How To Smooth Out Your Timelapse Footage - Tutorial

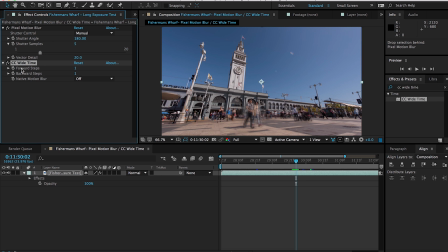and then dragging this on and by default it's stepping forward one step and stepping back one step so it's getting a little bit closer to kind of that smoother look still isn't quite right you still see that there is some jumping between
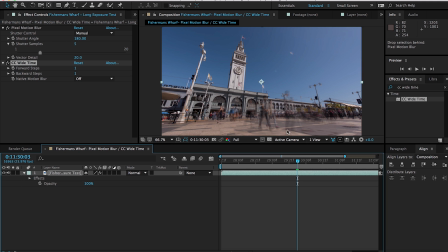the different frames so it's not perfect what I found was great was to dial back the backward steps to zero and then the forward steps all the way and what I'm doing here is creating
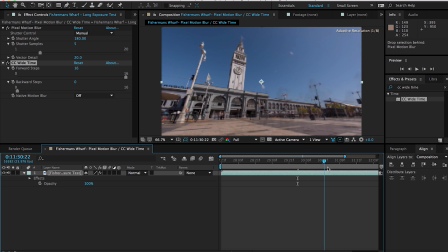more of a base for the final shot more than anything so here still isn't quite right but it's at least starting to get the the background blur or the base layer blur once I've got this base layer blur what I do then is duplicate this layer
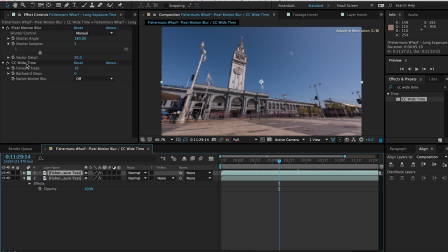and then delete the wide time on the top layer and then just work with the motion blur.
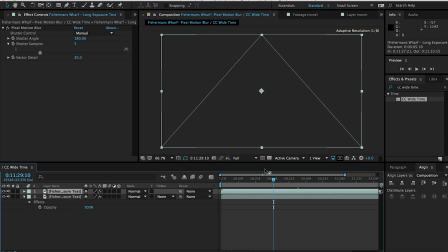Now if you don't change the opacity of your top layer all you're seeing is that top layer and obviously that's not what we want to do here. We still want to use this base. So what I do is turn down the opacity of the top layer to 75%.
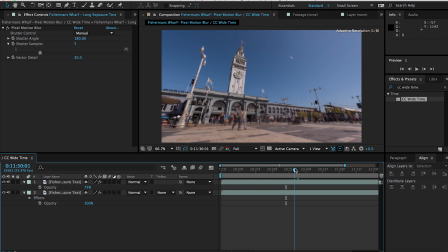This is just kind of a starting base for you to work with. Once you start getting familiar with how these effects work you'll figure out what works best for you. So here you'll see that it's it's from like I feel that it's more realistic to
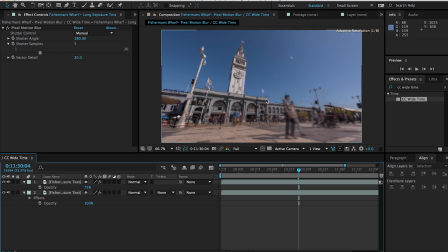what it would actually capture in camera if you were to drag that exposure you're getting less of the double application of the layers you're not seeing two copies of each person you're seeing only one which I think
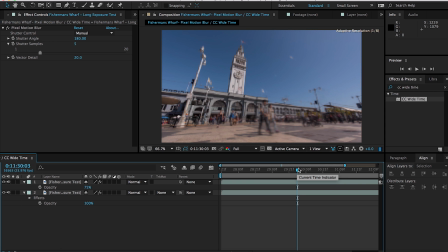this is getting a little bit closer to a realistic look that being said what I like to do at this stage just to up the feel a little bit is the shutter sample so I've bumped this up to a 10 and that's for me it's kind of where I found the sweet spot
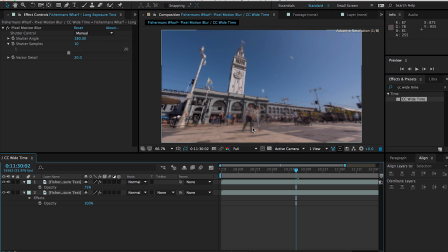what it's doing then is it's making the people less opaque so it's it's creating that when you do capture that the longer exposure for shots when you're doing it in camera it's it's creating an effect that's a lot closer to this look so for me this is kind of um the numbers I
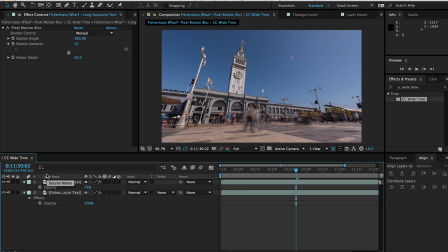like to work with and I'll include these specific numbers on the website if you want to dig a little bit deeper into um kind of um how much intensity I applied to each of these clips but kind of here is again where I found that sweet spot.
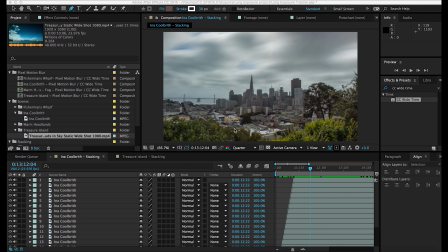The last thing that I want to do with this video is show you how to utilize this effect in a way that doesn't jeopardize the realism of your shot. So if you don't want to create that milky look there are still ways you can utilize these
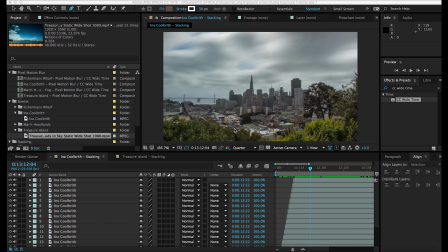approaches to clean up your time-ups to make elements in your frame less distracting. And the first one that I want to show you is this one here where you're going to see that it was a
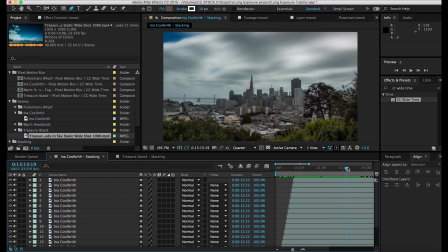super windy day and the trees in the foreground were moving around super crazy. So I wanted to find a way to really smooth out those trees so they weren't where your main attention was taken.
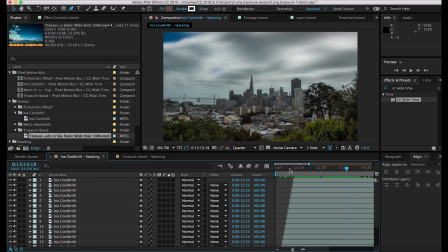I wanted to focus on the cityscape more than the trees. So in order to smooth this out I'm going to show you before and after real quick.
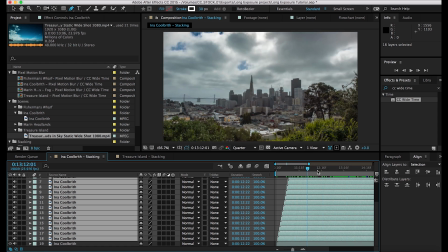So here's the before and you're going to see they're moving pretty quickly and my eye is immediately drawn to those so I definitely want to lessen
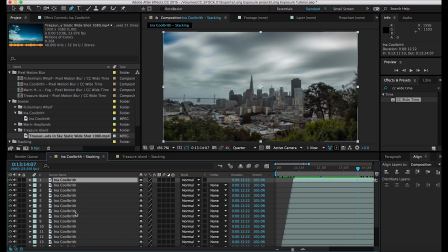the intensity of that and all I'm going to do the first thing is just select all the layers and pre-compose which is going to send all
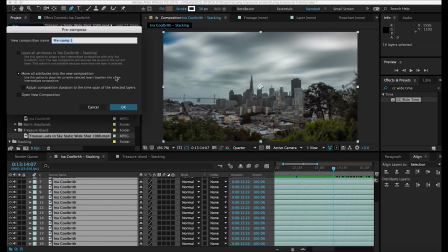of these layers to another sequence and I'll label this trees cleanup you
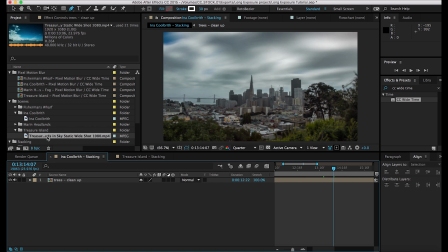can name it whatever you want hit okay and then I'm going to navigate to the original time-lapse and just drag it on the bottom.
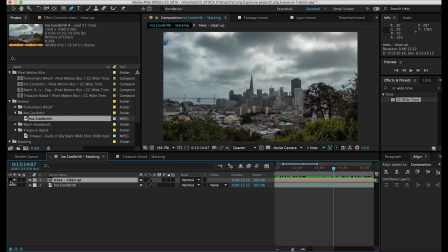Once I have the two layers together, you're going to see here's the original time-lapse with the trees moving pretty quickly and then the one with the effect applied. All I'm going to do is create a mask on this top layer to mask out these trees and this is just going to be quick and dirty. You can get